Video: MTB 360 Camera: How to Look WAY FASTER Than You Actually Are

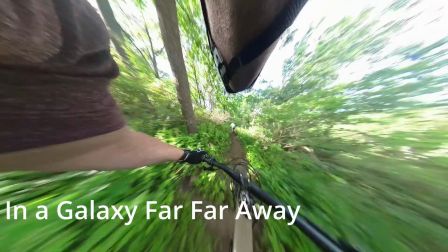(0:00)
Have you ever seen mountain biking footage that looks like this? Hey, what's going on everyone?
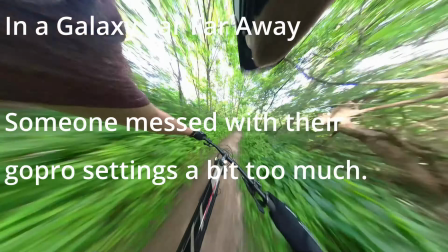(0:05)
My name is Mike and you're on the Gnarly Bear Mountain Biking channel.
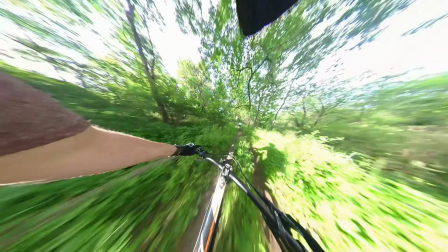(0:08)
Today, I will show you how to edit mountain biking 360 camera footage to look way faster than you're actually going.
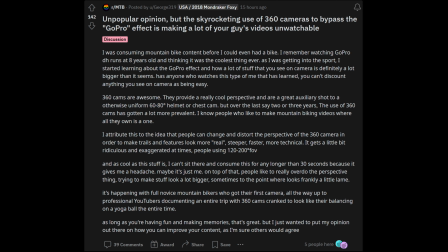(0:17)
This video idea came about after I looked at a Reddit unpopular opinion talking about people looking way faster than they actually are by using distortion and a wide field of view. I've seen these videos firsthand, mostly on shorter media platforms like Instagram and TikTok.
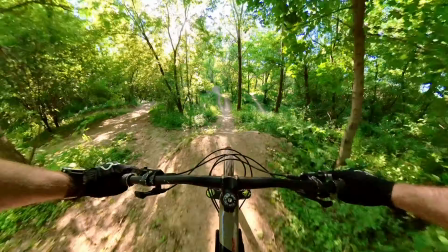(0:33)
I want to shed some light on how this effect is achieved and how much faster it can make you look.
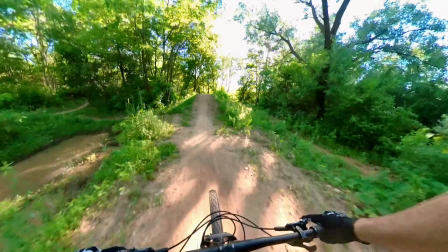(0:38)
From here on out, just to make things easier, I'll be calling this the hyperspeed effect because it looks like you're going hyperspeed in Star Wars.
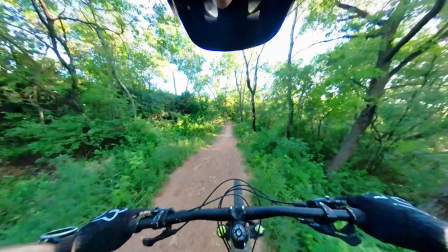(0:46)
I personally think the massively wide field of view and high distortion correction looks a little bit tacky, but to each their own.
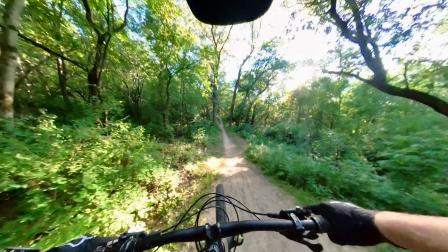(0:53)
360 cameras and wider lenses have really opened up mountain biking filmmakers to use their creative judgment in making videos that they and their audience like,
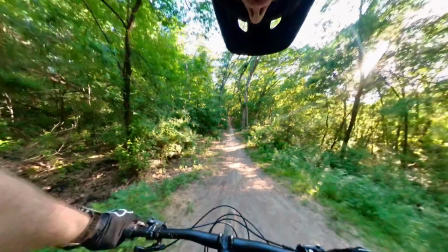(1:01)
and that is a good thing.
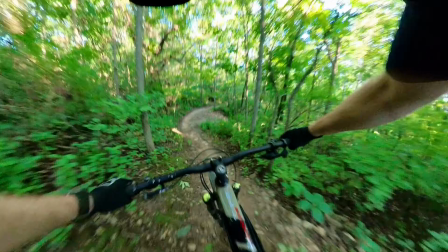(1:06)
To illustrate how the hyperspeed effect is achieved, I will edit some footage that I took on my Insta360 camera using the editing software Insta360 Studio.
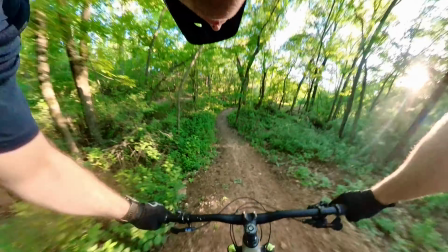(1:15)
The clip I'm editing is not of a particularly fast trail, it's just a fun little section that's moderately steep.
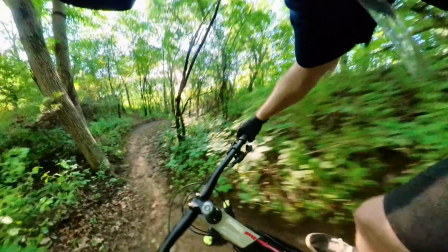(1:20)
It's a blue square by Wisconsin standards, which isn't very intense. Let's get into it.
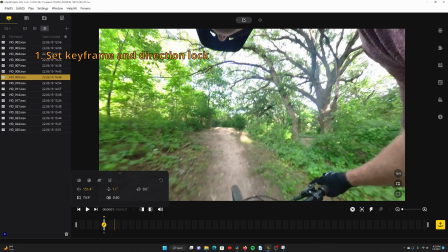(1:27)
First, I import the clips into Insta360 Studio, set a keyframe, and direction lock the camera so it stays steady.
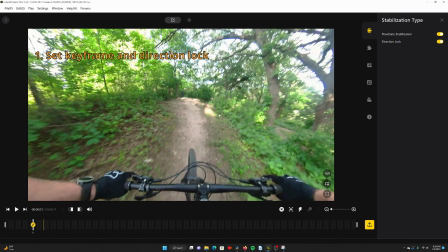(1:33)
If you don't understand this, that's okay. It's not the main point of the video. Next is where things get interesting.
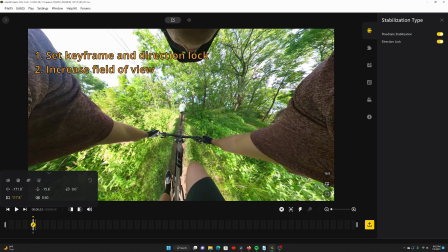(1:40)
Within my keyframe, I can set the field of view and distortion control.
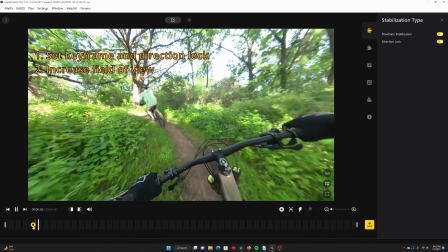(1:44)
Setting a higher field of view makes it look like I'm going faster because the sides and the ground are moving faster relative to my body.
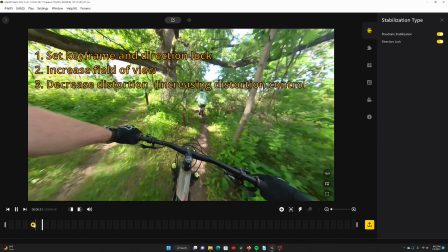(1:52)
We're off to a good start here. The next setting I can play with is distortion control.
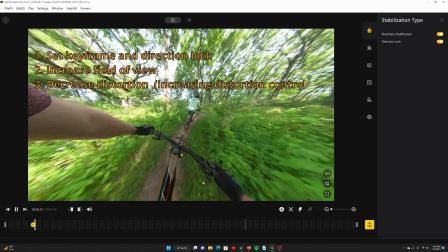(1:58)
Setting distortion to a lower value decreases distortion. However, to do this, the edges of the image get blurred because of the correction algorithm.
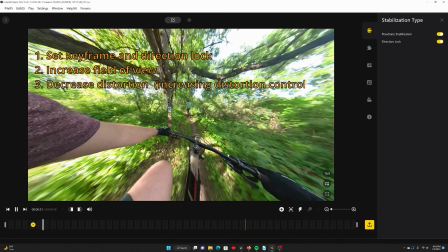(2:07)
This makes it look like you're going faster because the sides of the image are blurrier.
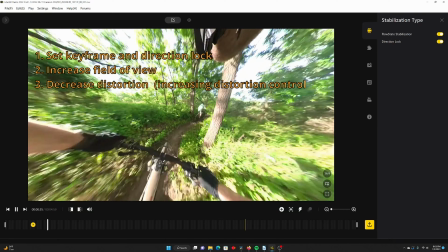(2:12)
Now we have some hyperspeed mountain biking footage.
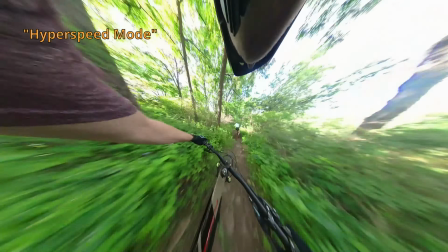(2:18)
Here are three different clips, all showing different levels of field of view and distortion.
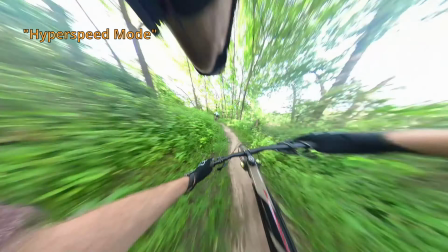(2:23)
First up, we have hyperspeed, which looks absolutely ludicrous. This is a high field of view, high distortion correction view.
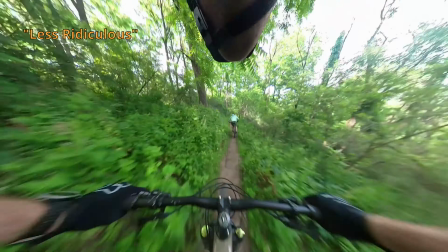(2:31)
Next up, we have a step down from hyperspeed. It's still ridiculous looking, but in the realm of possibility of seeing on social media.
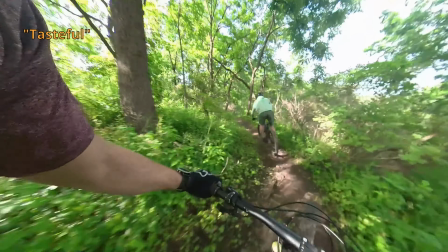(2:39)
Finally, we have what I would consider a tasteful edit of 360 cam footage.
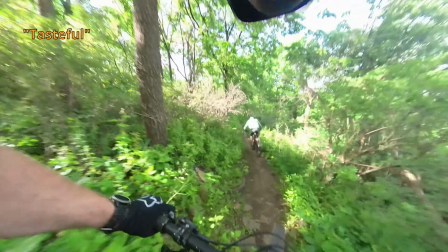(2:43)
You may not agree, but that's alright.
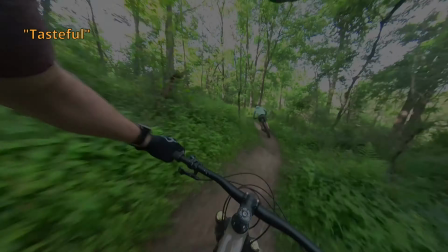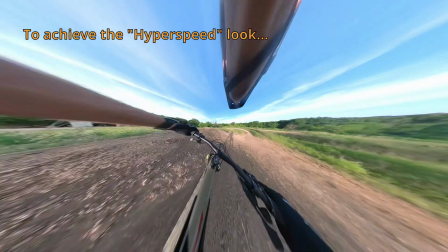(2:52)
To look fast using a 360 camera, all you need to do is jack up distortion control and field of view.
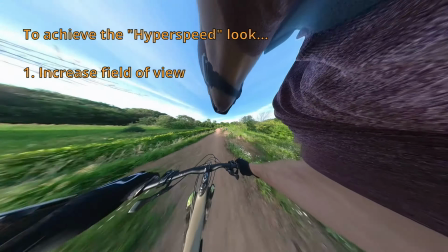(2:58)
You'll make your local flat trails look epic. However, not everyone likes this effect.
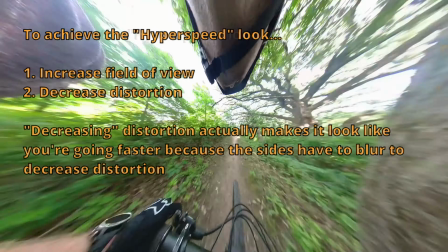(3:03)
Any editing is always up to the judgment of the creator.
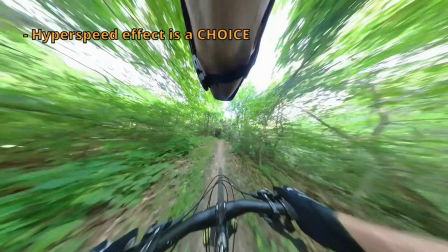(3:07)
The hyperspeed effect is an intentional choice in editing software, and not something that comes by default out of the camera.
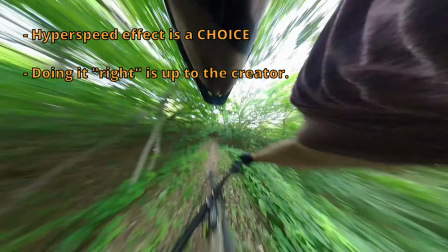(3:14)
Different people will have different tastes, and that's okay.
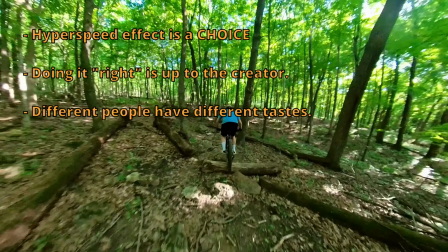(3:17)
360 cameras have spiced up the boring old point-of-view mountain biking footage that we're used to, and that's a good thing.
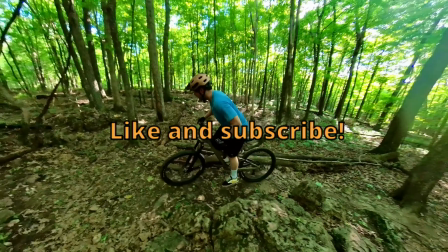(3:23)
If you enjoyed this video, please like and subscribe. Thanks for watching!